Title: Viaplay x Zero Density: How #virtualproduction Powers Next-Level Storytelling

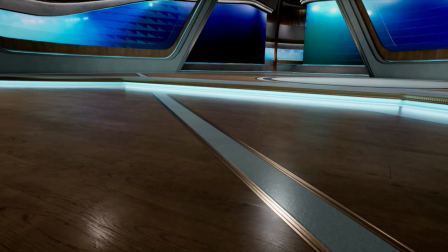4:11 As a Nordic company, we wanted this set to reflect our Nordic heritage.
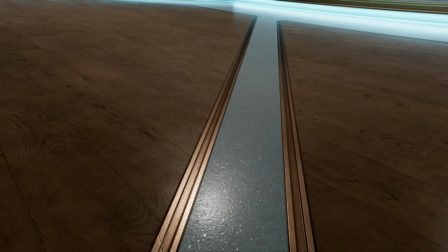4:15 We wanted to feel physical. We strived for the set to have the appearance of a hard set, something that could have been constructed physically.
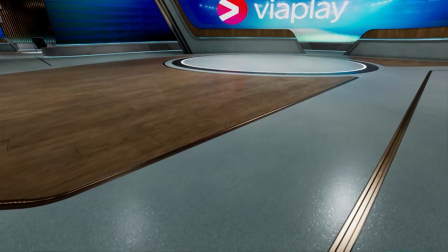4:22 We wanted to avoid a futuristic or unnatural look. The essence of reality played a crucial role in this aspect.
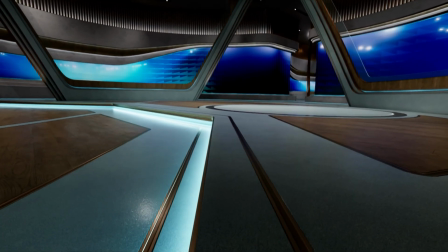4:29 Of course, we also wanted the set to be unique. Unlike typical sports set, we often tend to look uniform.
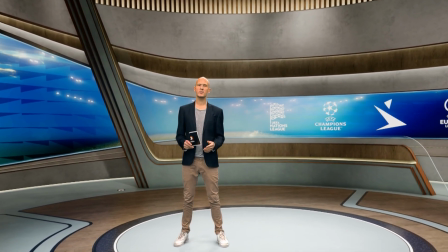4:35 We aim to stand out. Our objective was to create an exclusive and premium atmosphere through careful material selection and unique design choices.
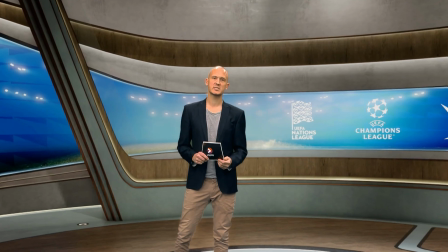4:44 In addition to these guiding principles, our brief to Swedish set designer Andreas Bini including the following key elements.
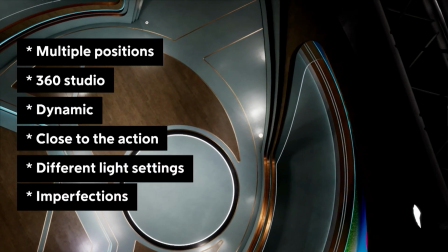4:52 We wanted multiple positions for our pundits. We wanted a 360 studio.
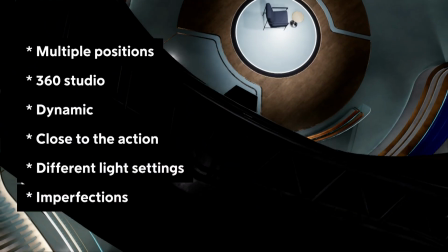4:56 We wanted to be able to shoot the cameras in all directions. We wanted the feeling to be close to the action.
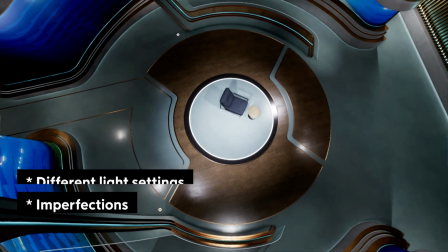5:02 Despite our studio being geographically distanced from the game venues, we sought to establish a strong connection to the actual game locations.
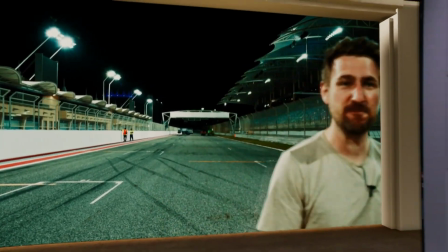5:10 The set also needed to be adaptable to different lighting conditions, enabling us to create distinct atmospheres depending on the time of day and where the game was played.
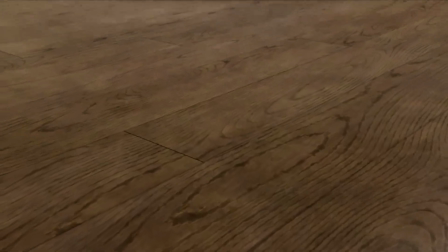5:19 And also, to maintain authenticity, we deliberately incorporated imperfections into the design.
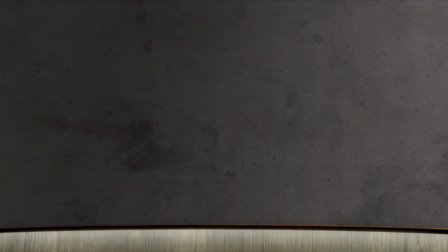5:25 In a virtual set, we welcome features that would typically be avoided in a physical set, including shadows,
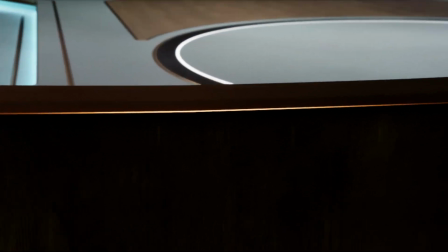5:30 material flaws, and possibly even a moiré effect in the LED displays due to pixel pitch.
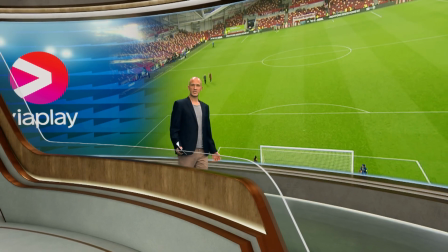5:36 We began with the creation of a physical space blueprint.
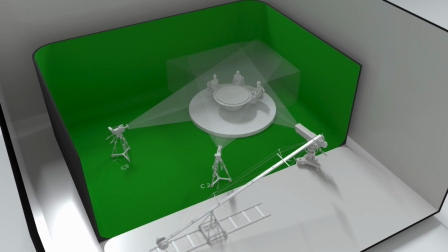5:40 This blueprint allowed us to assess the available space, the placement of tables and cameras,
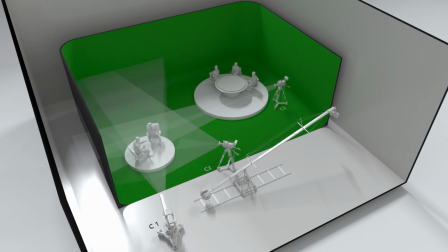5:46 and making sure we were aware of potential physical limitations. Simultaneously, we were in constant synchronization with our virtual team,
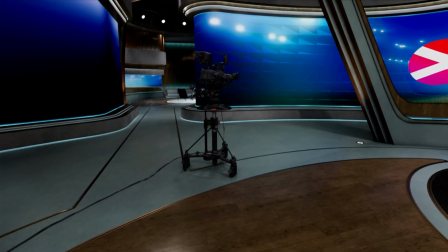5:55 addressing practical questions like, can we effectively mask off cameras when they are positioned within the set?
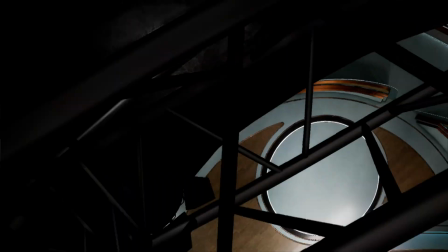6:02 Where should we place an over-the-shoulder camera? And this process helped us establish the boundaries we needed to work within.
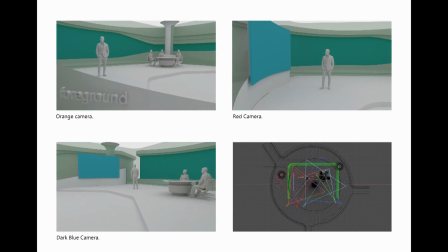6:08 The initial draft from Bini Design offered promising glimpses of what the final set would resemble.
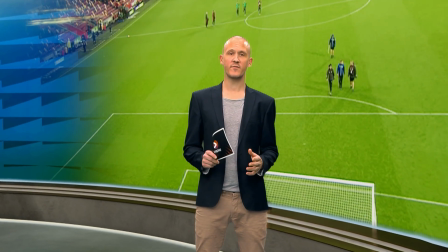6:14 It already had striking similarities to our final design, including a connection to the arena,
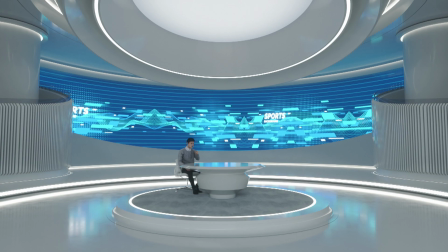6:20 featuring a large screen behind the pundits, and an overall innovative aesthetic.
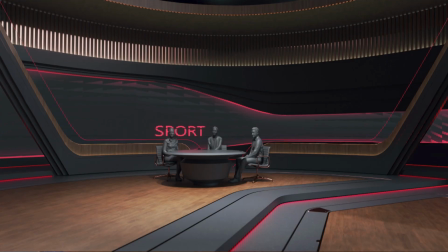6:26 Several iterations and change followed, bringing us progressively closer to our objectives.
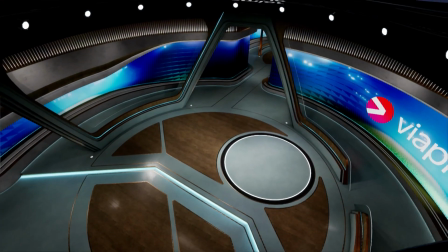6:31 The concept of having multiple virtual rooms within the set was a revelation.
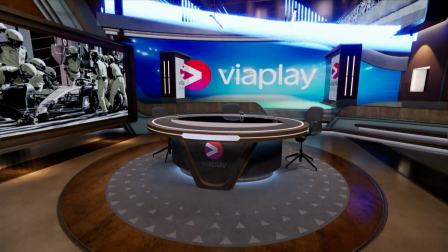6:35 With a mere push of a button, we could alter the set's position, and with that having our pundits in different positions in the set.
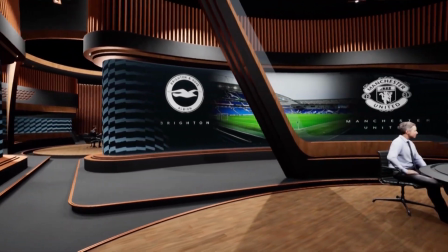6:42 And this flexibility expanded our storytelling possibilities.
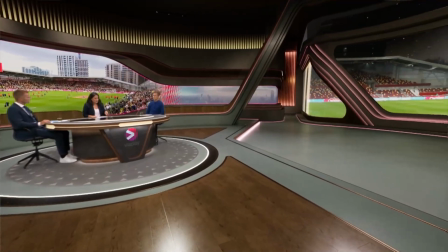6:46 Ultimately, the set's design was finalized, and we successfully achieved our goals.
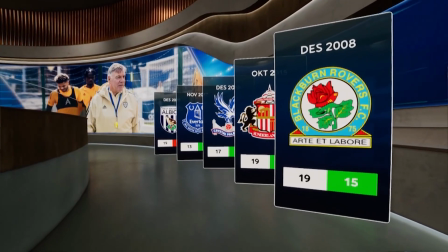6:51 NEP, the Netherlands, and Creative Animals delivered an outstanding recreation of the set in Unreal Engine while maintaining performance.
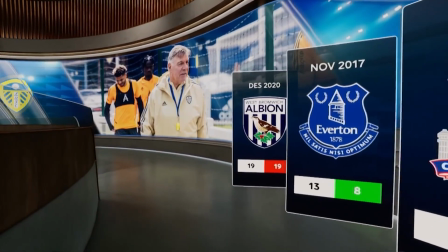6:59 The design was done, but we also needed assets to enhance our storytelling capabilities.
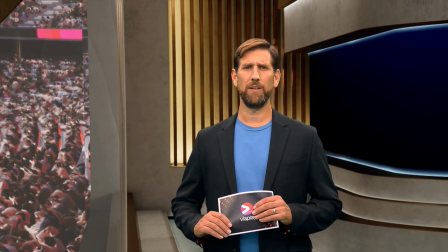7:04 The set environment was incredibly important to get right. It is the foundation for the viewing experience.
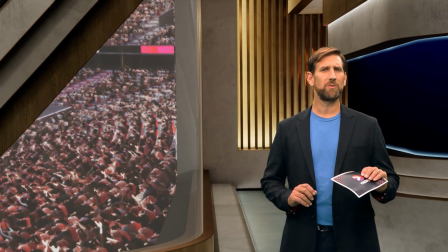7:11 We strived to get it as photorealistic as possible so that when someone was watching a production,
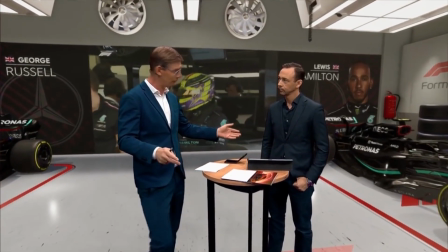7:16 they would simply accept what they saw instead of zeroing in on details that might look slightly off.
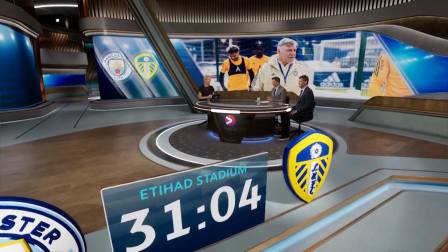7:23 Perfection is difficult, but the true suspension of disbelief was something that we felt was achievable.
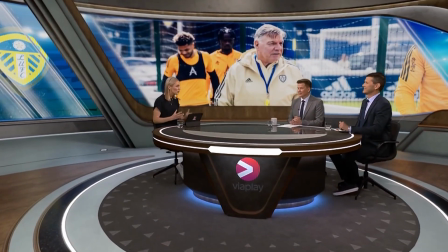7:28 The next step for us was focusing on the assets within.
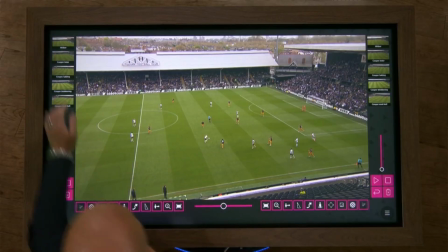7:33 What were the tools that we would deliver within this space that our production teams could use to tell their stories and entertain their audiences with?
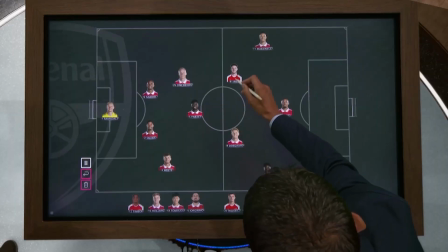7:41 While we leaned heavily on NEP to help us bring the studio to life,
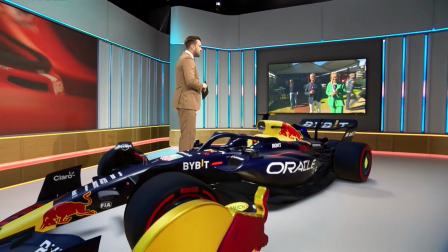7:44 it was in the creation of these additional functionalities that our team really hit their stride.
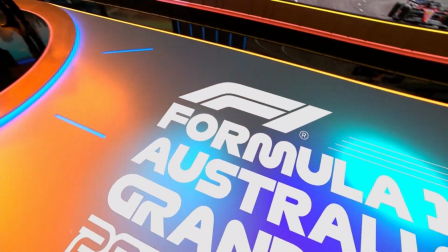7:50 We had the knowledge and experience of what we wanted to do from a storytelling point of view,
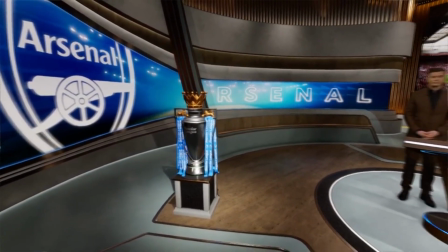7:55 and now we had the freedom provided by virtual reality to explore how to do that in new,
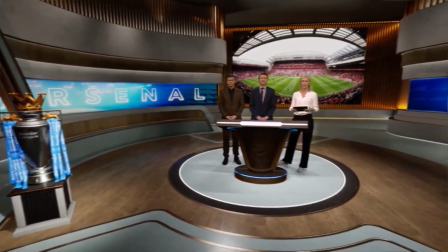8:00 visually spectacular ways.
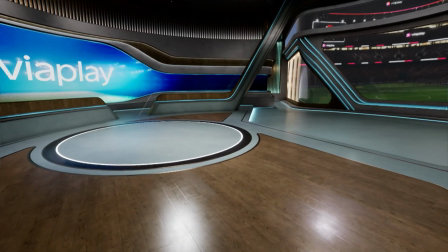8:03 Logos, stats, profiles, lineups, countdowns, SDI inputs with interviews, EVS packages, or live feeds.
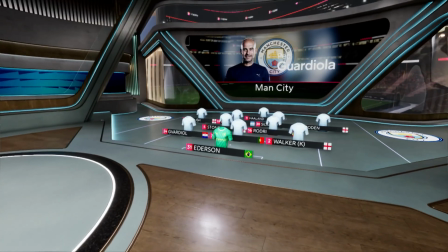8:10 All of these and more are the ingredients that we use to spice up a broadcast
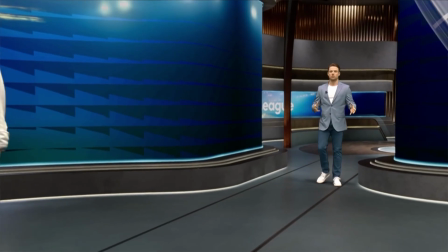8:15 in order to entertain and bring our viewers along on a ride as we prepare them for the main event.